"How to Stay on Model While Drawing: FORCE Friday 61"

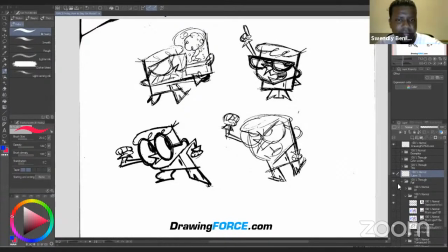I don't know who the artist is to give him or a credit, but as i was studying and breaking down these designs i noticed what hey notice the notice what happens with the shapes of the glasses you know so the shapes are
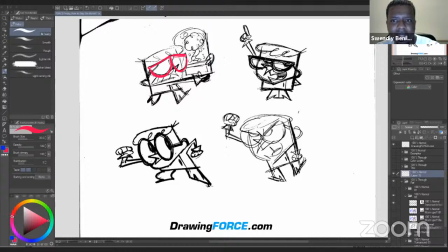changing based on the acting now like notice the drastic difference in the shape here and notice here it's kind of angry you know so that they use the shape of the glasses to express that you know and here it's rounds but still all of the four characters are
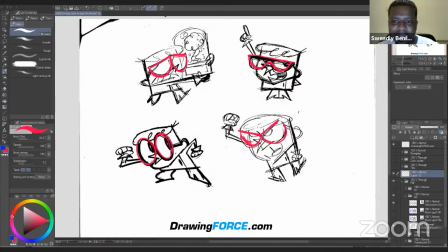recognizable as dexter you know so this was an eye-opening moment for me so i was like okay so there is flexibility you know i can design the shapes based on the acting like same for uh uh the legs and the feet here like notice the drastic
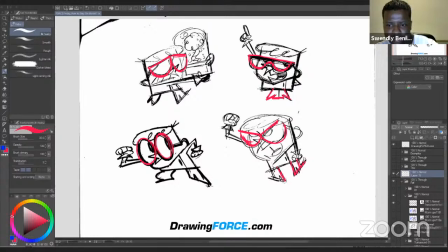difference in silhouettes and how it's designed to express the uh the action you the acting that's going on and it's pretty
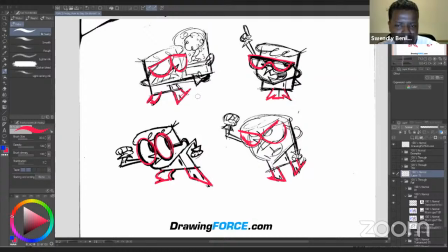simple you know straight to curve design you know and even the arms like they stretch and they're squash but um so there is there's enough like basic uh rules and they're like from the model sheet you know to keep the character recognizable but you want to balance that with the acting and the
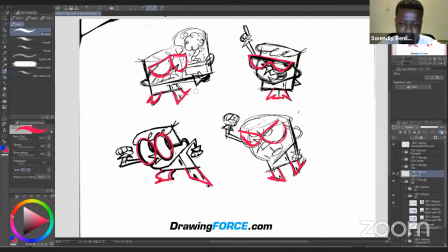expression and keep the character alive while doing so right let's see number three and I think
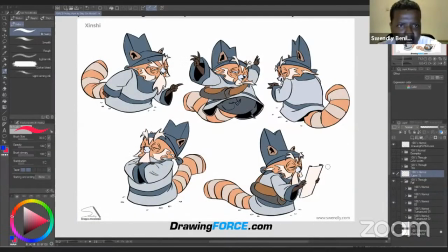Mike also mentioned this so you can use positive and negative shapes to
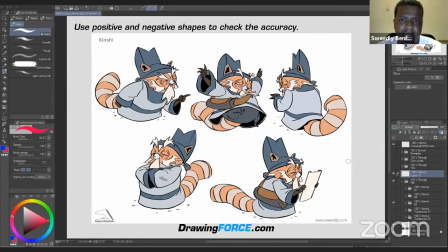check accuracy and especially when the characters start getting a bit more complex like this character for example you have all these patterns on the tail and on his face you know so there's the moment where it helps to start seeing this
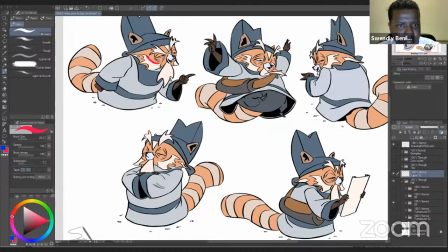as seeing them as puzzle pieces you know so this shape right here is a puzzle piece you know and it has a certain distance from the eye for example so this this would be like another shape in between and as the character has like different
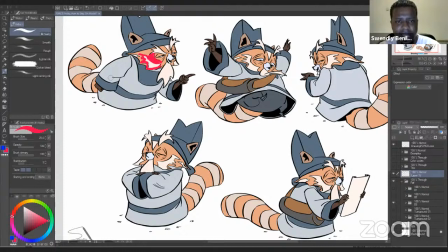expressions of course this face is flexible you know so as a character is squashing and stretching you have to use your eye you know and just your sound judgment to like uh estimate how much um can
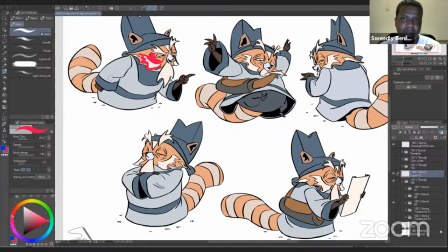you um get away with changing those shapes without losing the character you know without it starting to look like a different character would you name this character
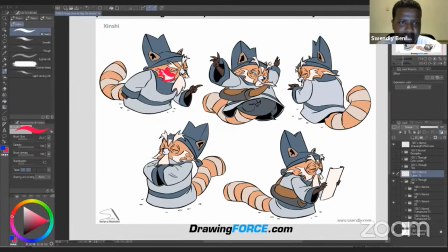saying she i think it literally means messenger in
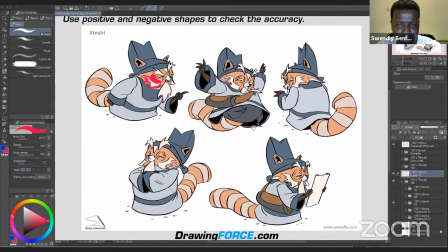chinese if i remember correctly yeah it's really cool i like that one a lot yeah and i remember the conversations you and i had about this one you know this is like the moment where you were teaching me how to stay on model